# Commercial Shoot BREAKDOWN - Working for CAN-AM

So having some sort of contingency plan is probably a good idea for when equipment malfunctions,
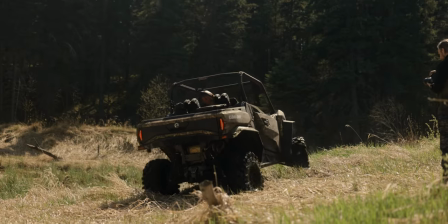especially if you're shooting a lot of like rough terrain stuff like off-road.
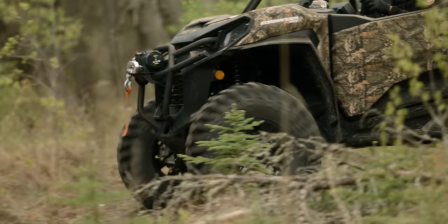You gotta keep in mind, you're thinking about mud, you're thinking about sand, water, elements, all things that hate camera gear.
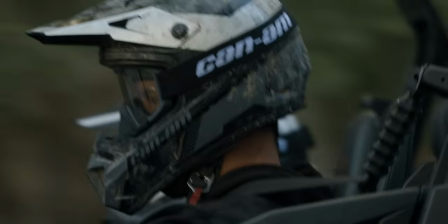So this particular interest that I have, I knew would be difficult. So when we packed for this trip, I did bring extra bodies, I did bring extra lenses.
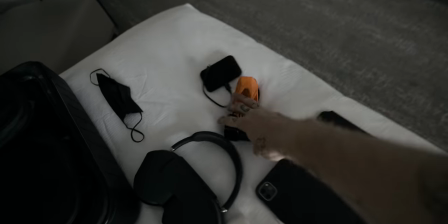I kept them in the bag in the hotel room, but just in case something like this happened and the R5 got destroyed, I could go back and grab my second body and I'd still be fine.
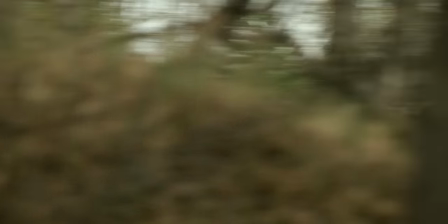If you look at the commander coming up and down these little hills through the forest, some panning shots, using a couple different focal lengths to mix it up and make it feel a little bit different, faster, etc., it worked just fine and I didn't really need the gimbal and I didn't find like I missed it in the edit anyway.
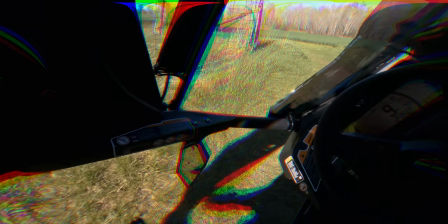Now, one of the biggest challenges of shooting this ad was coming off the heels of just breaking all my fingers.
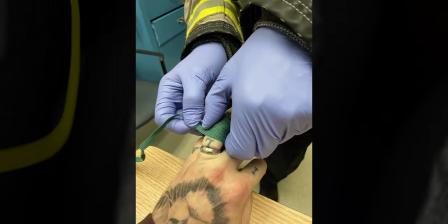I broke all my fingers, and 2 weeks later, I was in Saskatchewan trying to figure out if I could ride an ATV or a side-by-side with my broken hand,
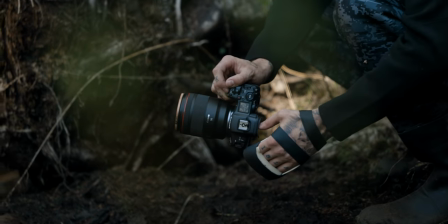casted fully, and still try to shoot this commercial. So it turned out the answer was no, that didn't happen.
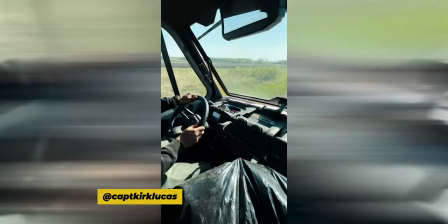So Kirk took the helm, Captain Kirk took the helm of the Defender,
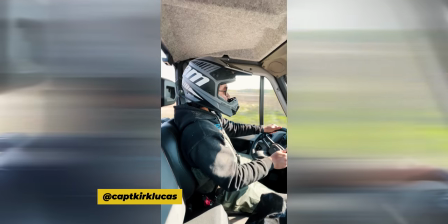the 6x6, and we just crushed in that, used that as our little camera cart, and took things slow.
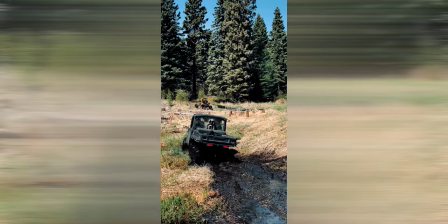Having him there for that project was imperative because I am one hand down.
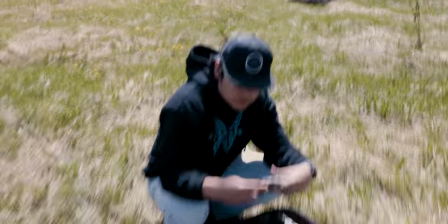It just makes everything slower, changing batteries, changing lenses, grabbing gear, holding a camera bag, lifting, like it immobilizes you entirely. So that was a massive challenge throughout this entire shoot, was trying to just balance the whole thing whilst being fully casted.
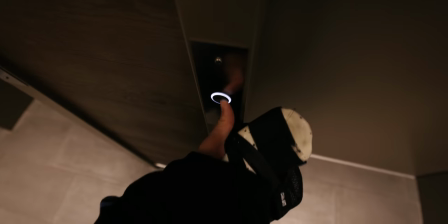And any type of movement at that point was still aching and throbbing, which I think it was just lots of Advil, right? Just Advil and Tylenol and alternating, and then some White Claw at like 6 p.m. It was a fun shoot.
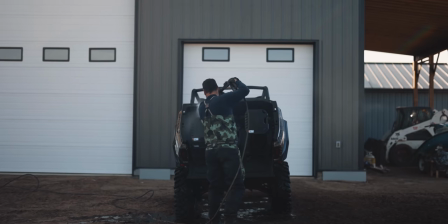Now, we didn't fill the edit with anything super special transition-wise or fancy. We wanted to keep it to brand for Can-Am.
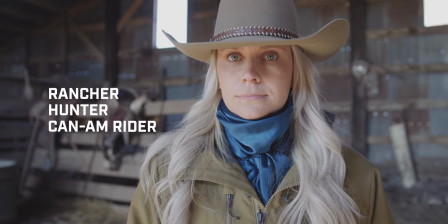So what we did is we watched every single one of their little vignettes of off-road living that they had made prior, and we tried to keep it in par with what they've already done.
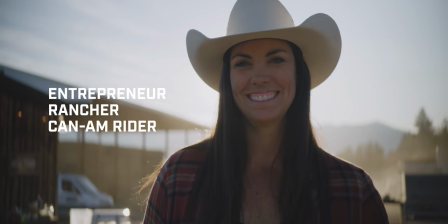So transitions and crazy whip pans and fast in-camera stuff just wasn't going to fly.
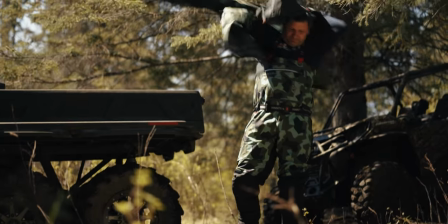It needed to blend. It needed to be something that Can-Am would put out, not something that Peter McKinnon would put out.
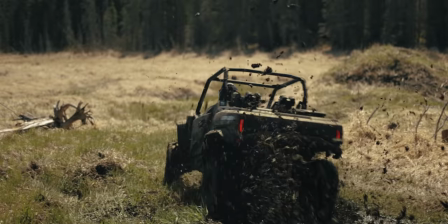Peter McKinnon can shoot it and make it the best he can in collaboration with Can-Am.
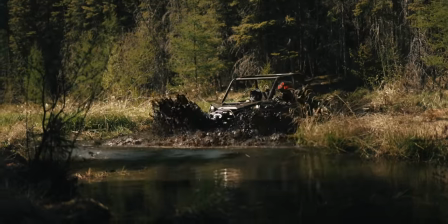So I did spice a few little subtle things in, but it does fit perfectly for their series, which is their Faces of Off-Road. We made lots of revisions to that 20-second ad. The very first one was, I can even tell you, the brand told me it was too fast.
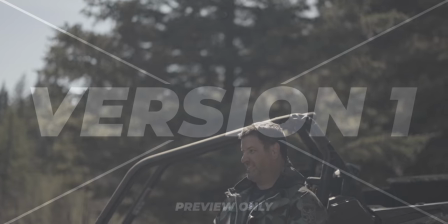There was too many fast cuts. And they said, Peter, we know that's your style and it looks great, but it's just not necessarily how we've done things in the past.
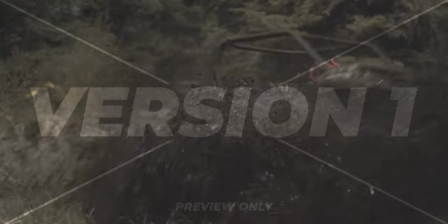It's a little bit too intense. And you guys know, you've seen my style.
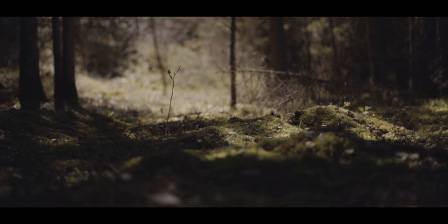It usually starts off with something dramatic, and then you're gonna have a cut of music where everything happens, boom, gas. You can kind of feel that moment. You're like, yeah, I've seen, that's classic Peter McKinnon. So they weren't necessarily looking for that to be the vibe of the 20-second thing.
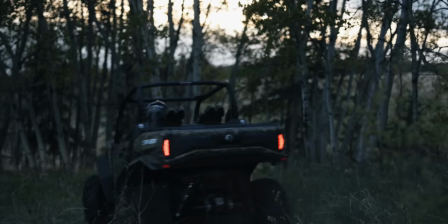And that's perfectly fine, because at the end of the day, we're trying to make them happy. So that was something that was imperative to do beforehand, which is doing your homework.
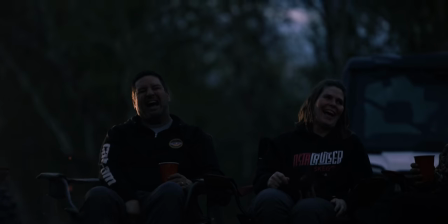So if you're doing a shoot for a client or any kind of company at all, do your homework. Watch what they've done before. Look up past projects that they've paid other cinematographers or other photographers to make, and figure out what it is that they want exactly.
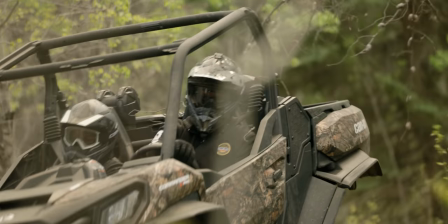So you don't come in completely changing everything. I don't want to compromise my style. So I still, like I said, sprinkled some of me and Kirk into that edit.
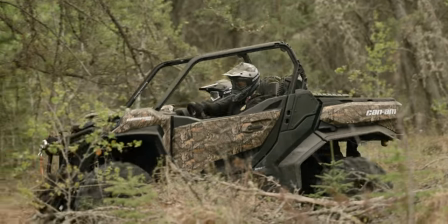But again, it had to blend with their brand. This is, now I talked about this during, are cinema cameras still kind of relevant in 2021? The answer is yes, but I mentioned this briefly.
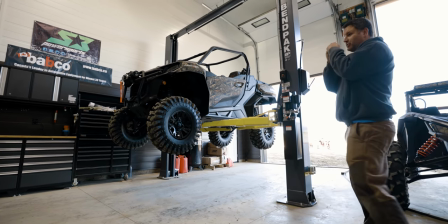It's always interesting when you show up and you unpack your gear and you're just using a mirrorless camera, a DJI gimbal, and kinda that's it. Not much more. The confidence of the brand could very well at that point be diminished slightly, thinking like, oh, that's it. And I mentioned that in that last video because that also happened during this shoot. I remember the guy running the shoot was like, did you not bring anything else? Shouldn't you put that camera on a gimbal?